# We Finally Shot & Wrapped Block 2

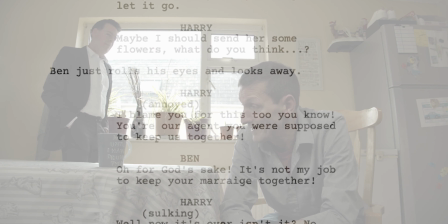355s
and um we also took some time this year i think maybe in june or
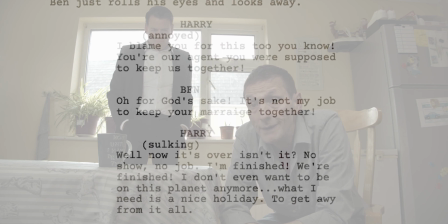360s
maybe june myself and connor also did a rehearsal of that scene and
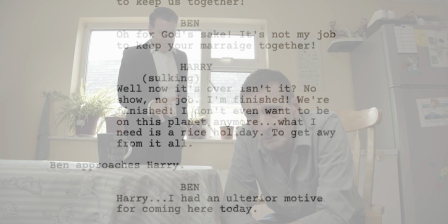365s
we really rewrote it several times and i also did storyboards and an animatic
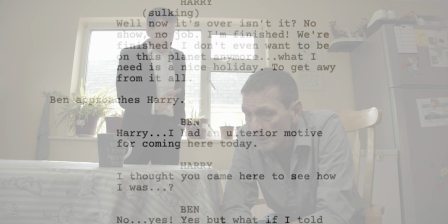369s
um so we really worked hard to try and get seen as good as it can be and so another scene that i wasn't happy with last year is a scene almost almost directly after the connor and uh the connor and harry scene the ben and harry scene is where aiden o'sullivan and jemma curran playing uh irish guards maria and liam come around to visit harry and issue him a warning um so there was just so many things with wrong with this scene last year
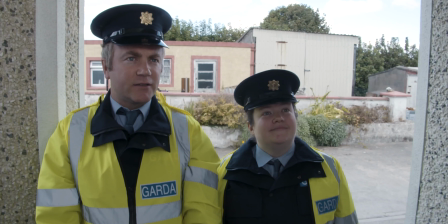401s
um where to even start uh the color temperature was actually wrong i actually crossed the line and
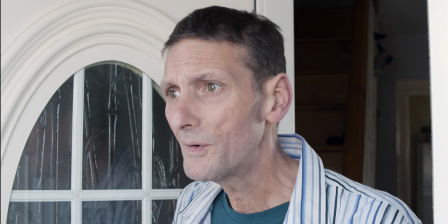407s
the blocking was very much static they arrive at the door they don't move there and again
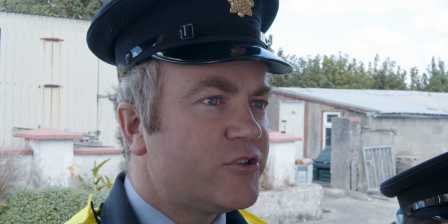414s
the scene was too long i think it was a five page scene and it just wasn't working for me at all even when i flipped
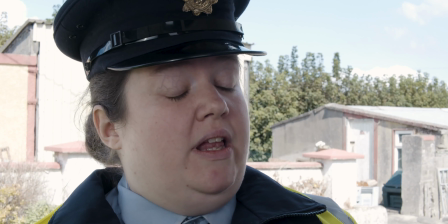422s
one of um harry's side around it still didn't look right you know when you cross the line and when you try and flip it it still never looks quite right and and even when i edited down the scene to a shorter length from five pages to two pages still wasn't quite correct and it felt unnatural and didn't feel quite correct so again that was something i felt very strongly that i wanted to reshoot just to try and get rid of really the static nature of that scene
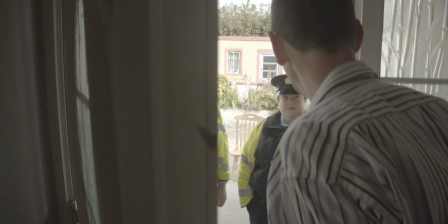451s
so now in this uh reshot rehearsal footage that you can that you're seeing
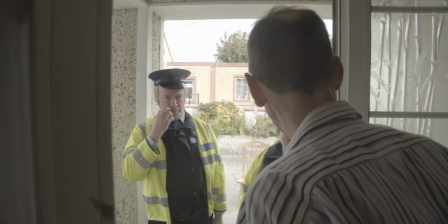457s
you can see what we're doing with scene now instead of staying outside Aidan O'Sullivan now
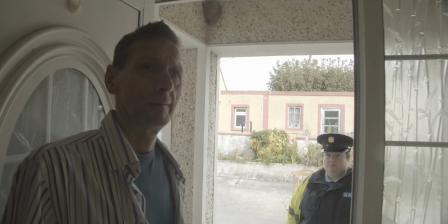462s
pushes his way into into Harry's house past Harry and goes down and has a nose in the
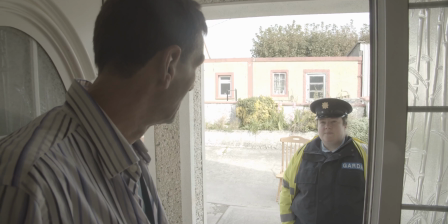466s
corridor while Gemma remains outside the door delivering a lot of the dialogue and Harry is kind of caught in the middle and that just immediately created
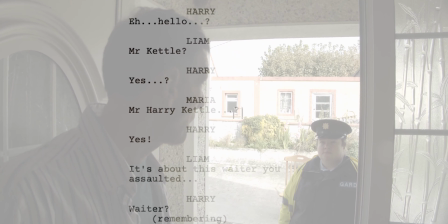475s
a much more dynamic scene with Harry like I say caught in the middle looking left and right try and take in this information and it just gives
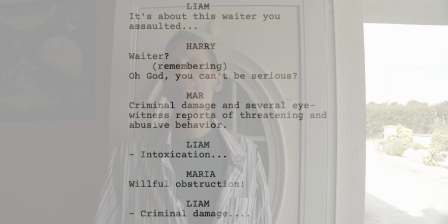483s
the scene a lot more movement a lot more energy um and i also didn't cross the line which was good and it
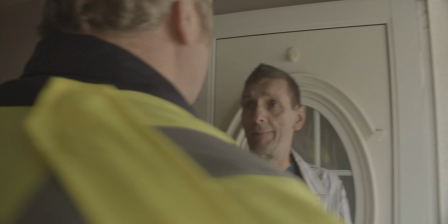492s
came down to i think a two-page scene um so yeah that was a big difference and i'm really glad we did that and the lighting was better as well i
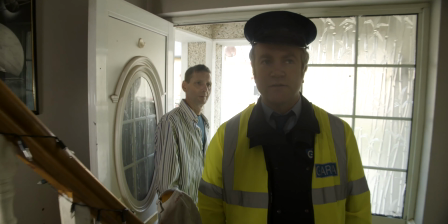500s
feel i've improved more as cinematographer and we got to place some lights so when aane is going down the corridor we had the aperture on jemma lighting her up
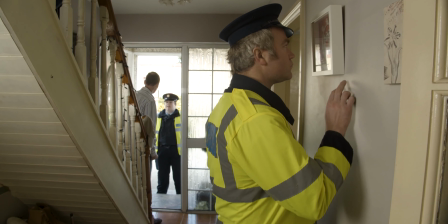509s
outside we had the godoks in the corridor just off there off off camera left and we also had some of joseph's leds i think
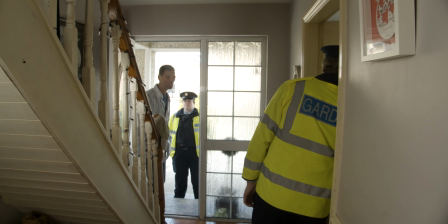518s
going from the stairs going down because you get this really high exposure outside and you're because the camera is moving essentially from outside
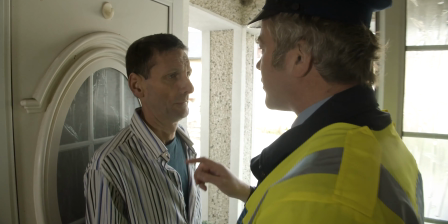526s
to inside you have to work really hard to balance that so i think we did a probably did a pretty good job on that you know so yeah pretty pleased with that so uh apart from reshooting stuff we also did completely uh new stuff one of the scenes that was completely new was the scene where harry actually does some gardening in brian and sarah's house and that was an important scene uh not just from the point of view of the gardening plot because we saw harry meeting the couple we saw him looking at the garden for the first time we saw him going to the garden centered to buy plants but we never actually saw him gardening so that was very important and that was an important aspect of the film that needed to be in there obviously and the other was we never really had harry walking away from the show um after discovering that they're aliens you know we kind of were missing that beat so we were able to include both of those things in this scene and that was very uh fortunate to do and i'm really glad we got that scene in there i think um the film would be better for that scene and this was a scene where we did some fun
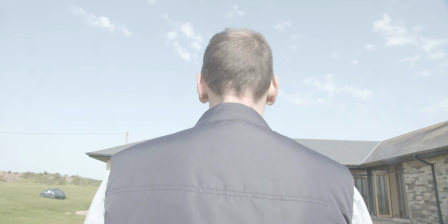592s
blocking so we had so we started with Harry where he turns his back to the camera he turns around as he turns around I kind of